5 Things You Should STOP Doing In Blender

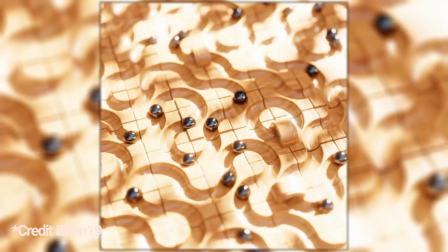[0:00]
These days, Blender can do just about anything, but if you want to level up your Blender skills, don't do these.
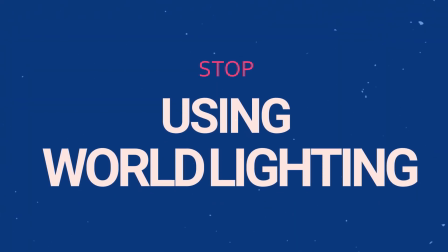[0:05]
Stop using world lighting. If you're anything like me when first starting out with Blender, I relied heavily on world lighting.
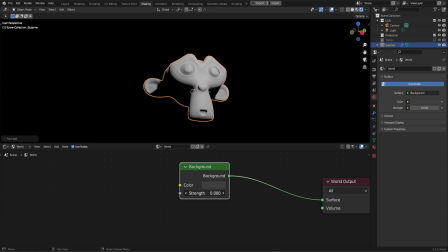[0:12]
I didn't even know it was a setting until months into my learning path, and this really slowed down my progress of learning and experimenting with lighting setups.
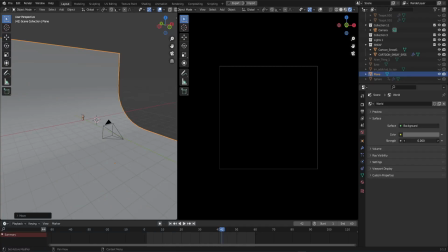[0:21]
For your next project, try this. Turn the world lights completely off, and light a scene entirely with the default lighting options in Blender. To kickstart you, try out this setup. It's a simple three-point lighting system.
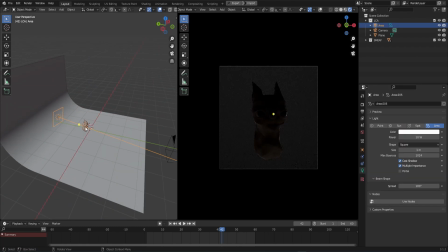[0:32]
First, add a backlight to emphasize your subject, then add a key light and a fill light.
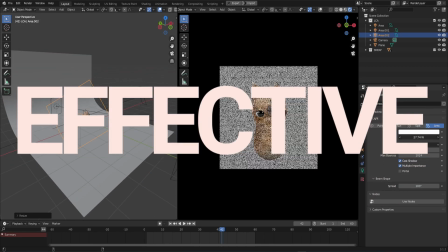[0:38]
Super simple, yet highly effective. Stop neglecting motion blur.
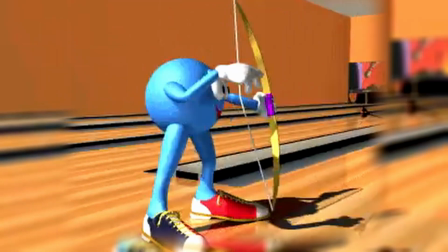[0:43]
A fast track way to make your renders look like early 2000 bowling animations is to render out a sequence and leave motion blur completely untouched. This applies to animation sequences with a lot of motion. If you're rendering out a turntable or some simple text motion graphics, this isn't as important.
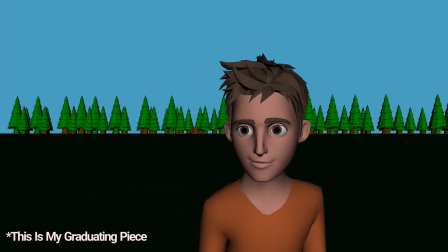[1:00]
But with that said, if your animation is lacking motion blur on a fast-paced scene like this,
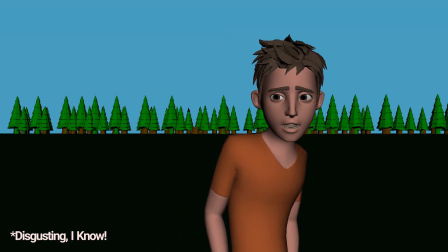[1:04]
it will cheapen the quality of your piece and look more like a play blast from a student project.
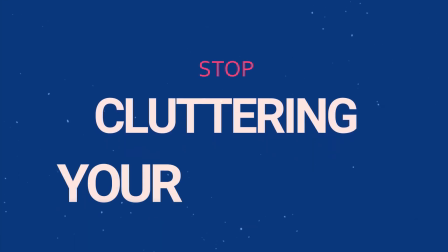[1:09]
Stop cluttering your project. Tell me if this sounds familiar.
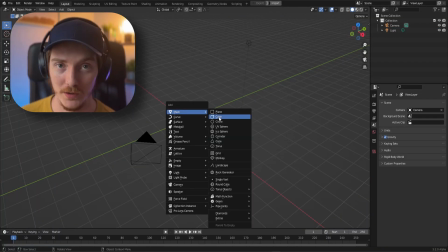[1:13]
You open Blender, delete the default cube, add another cube into your scene, and then 5 minutes later, you have something like this.
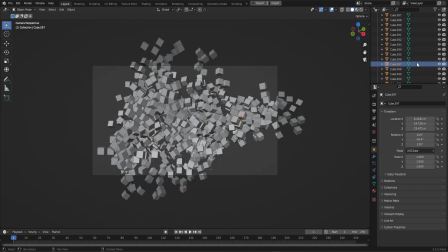[1:21]
As fun as it sounds, I don't want to sift through cubes 1 through 597, and I doubt that your colleagues or future self want to either.
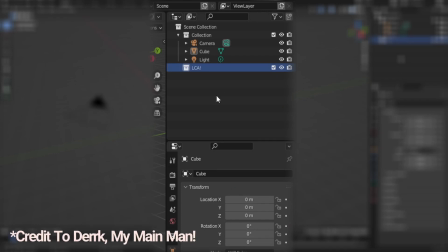[1:30]
As a rule of thumb, start out your projects by creating a collection called LCA. This stands for Lights, Camera, Action. From the title, you should know to put your lights and camera in there. For your main components, like your finished 3D model, you can create a collection called Production.
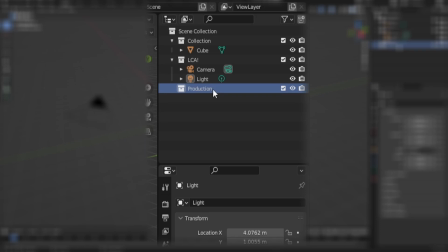[1:45]
This will house the models that are finalized and ready for your production or animation. Also, create another collection called Trash to hold a copy of your most recent production model.
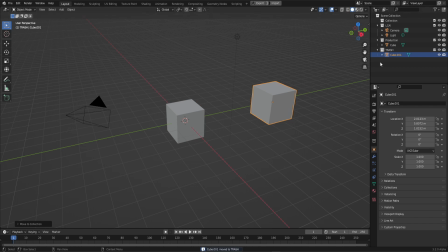[1:55]
This way, if anything goes wrong down the line or any changes need to be made, you have a backup of the model ready to go.
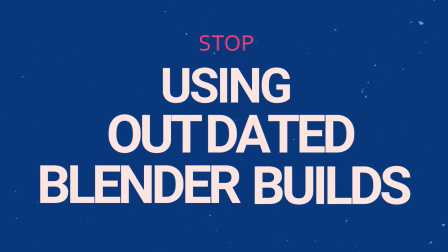[2:01]
Stop using outdated Blender builds. Believe it or not, Blender is updated every single day.
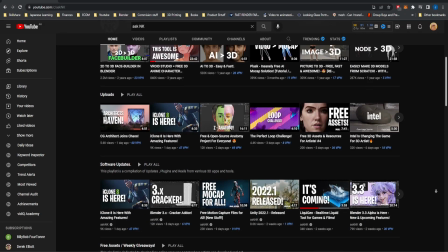[2:08]
It's sometimes hard to keep track of what is happening in the Blender world, but one thing that definitely needs to be updated is your Blender build itself. You might be asking, why?
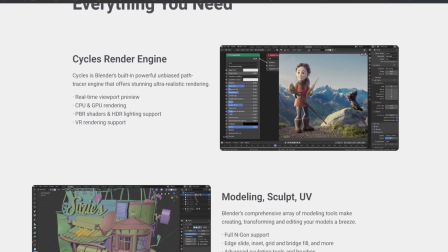[2:17]
Well, because there are massive changes to render engines, performance speeds, and much more with every major release of Blender. It's also super simple to keep up to date nowadays with this handy free tool called Blender Launcher.
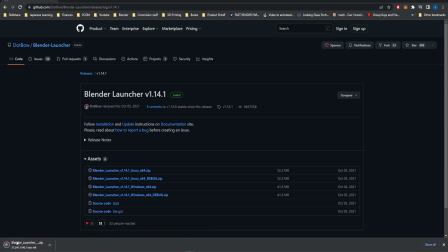[2:31]
All you need to do is download it, run through the installation process, and every now and then just check on the downloads in the stable tab.
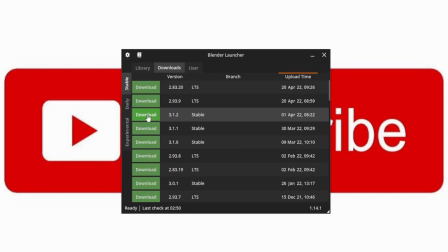[2:40]
And if you see an update there, go ahead, click that download button. Stop using preset materials. Preset materials are fantastic if you're in a bit of a rush and looking to fill out something in the background, but this will ultimately slow down your learning path to becoming a 3D artist.
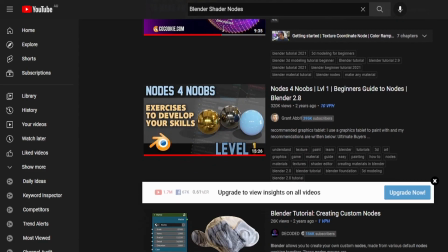[2:56]
Next time you're working on a project and needing to texture your main subject, go through the motions of learning shader nodes.
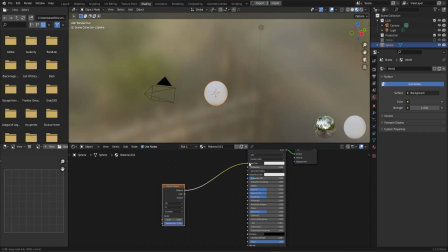[3:03]
Try experimenting with procedural textures that are built into Blender itself. It may look intimidating at first, trust me, I know, but I think you'll be surprised with what you can create with just a few simple nodes. If you are wanting to truly learn and level up your Blender shader nodes, you'll want to check out this video here.